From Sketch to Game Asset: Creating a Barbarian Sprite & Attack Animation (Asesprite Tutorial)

Well, my answer would be that both the backward and forward swing motions stop too abruptly, given the velocity of the motions and the weight of the axe he is swinging. So I decided to add 2 more frames to improve this.
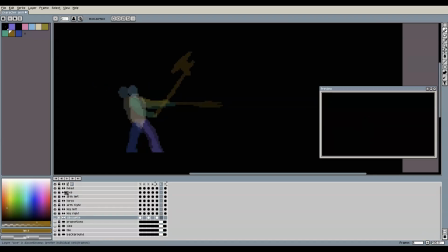12:36 One that does an ever so slight change of the axe and arm positions in this frame, to simulate the effect of the axe slowing down from a high speed motion before coming to a full stop. And another frame at the end of the forward swing with essentially the same idea. With those 2 additional frames, we now have an 8-frame animation that looks like this. And then I felt that the motion back to the idle pose now needs one more in-between frame too, so I decided to add that one as well.
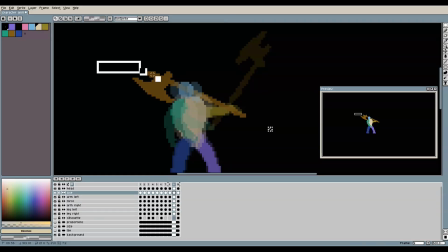And this looks like this. Next, I want to give our barbarian something to play with. My first idea was a wooden barrel with some gold in it, but I didn't like how the barrel ended up falling apart, and why would the barrel be only filled halfway, and why even store gold coins in a wooden barrel in the first place? So I decided to scrap that idea and make a cartoony scarecrow with a funny little head instead. And I also added some wooden particles that fall to the ground. And at this point, with all frames in place, it is time to pick some good colors and flesh out the sketch for each frame.
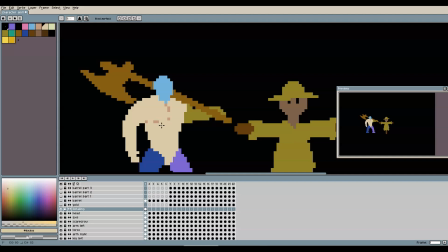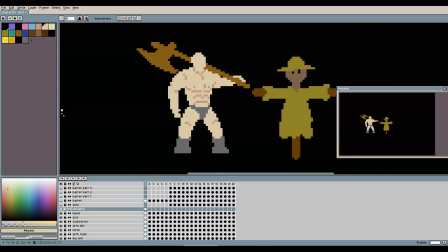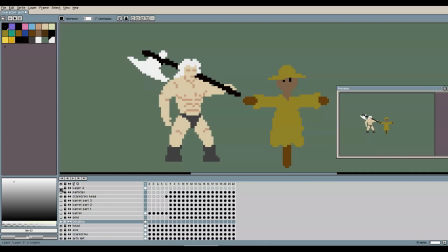14:07 I decided to give the barbarian some long white hair, which is a good opportunity to emphasize the force he puts into the swing,
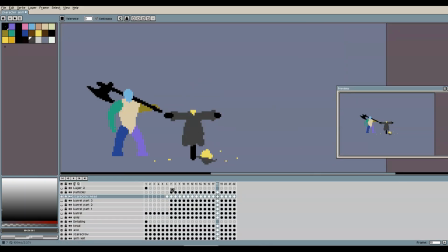14:15 because you can make the hair swing around with the rest of the motion.
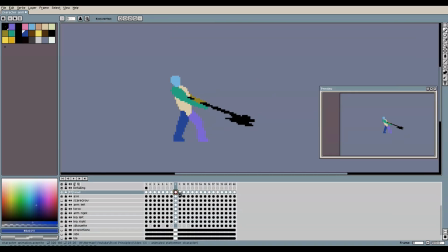14:18 In general, you can add some loose and freely swinging components to your character, such as long hair, a necklace, or some long clothes, to make them move and swing with the rest of the animation.
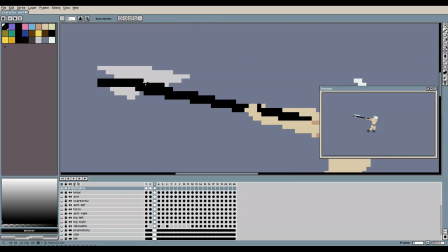14:29 So, frame by frame, and once more on a separate layer, we can now paint over our sketch and flesh out all the details.
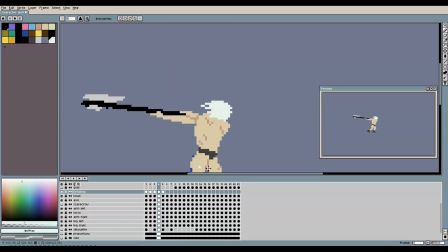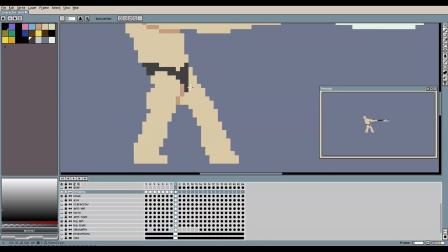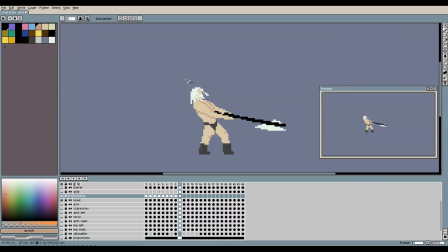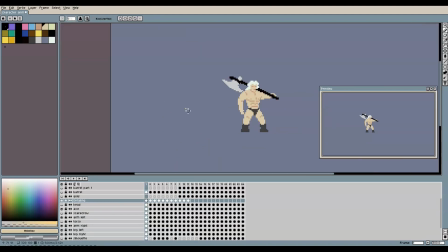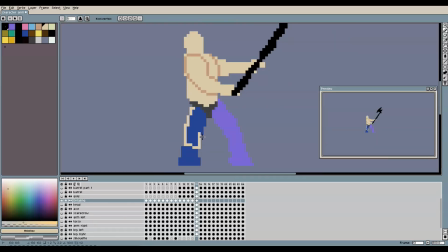15:06 Even in this step of the creation process, feel free to still add additional frames where you see fit,
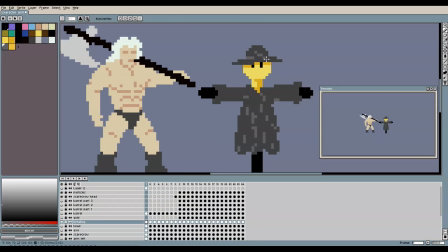15:12 taking the considerations about the total number of frames into account. I did that once more for both the backward and forward swing to get even more the
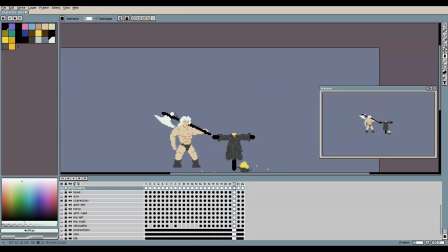15:20 illusion of a heavy object taking its time to come to a full stop after a rapid motion.
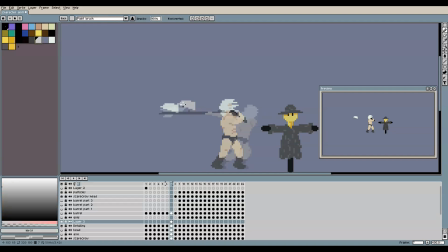15:28 To give the axe swing even more force, as a last step I added some smear lines. And this is the final animation of our barbarian that could come directly out of a retro action game or an iconic 80s movie. Speaking of movie characters, if you want to see more character sprites in pixel art for some iconic movies of the past decades, check out this video next. Check out this movie character sprite animation video next.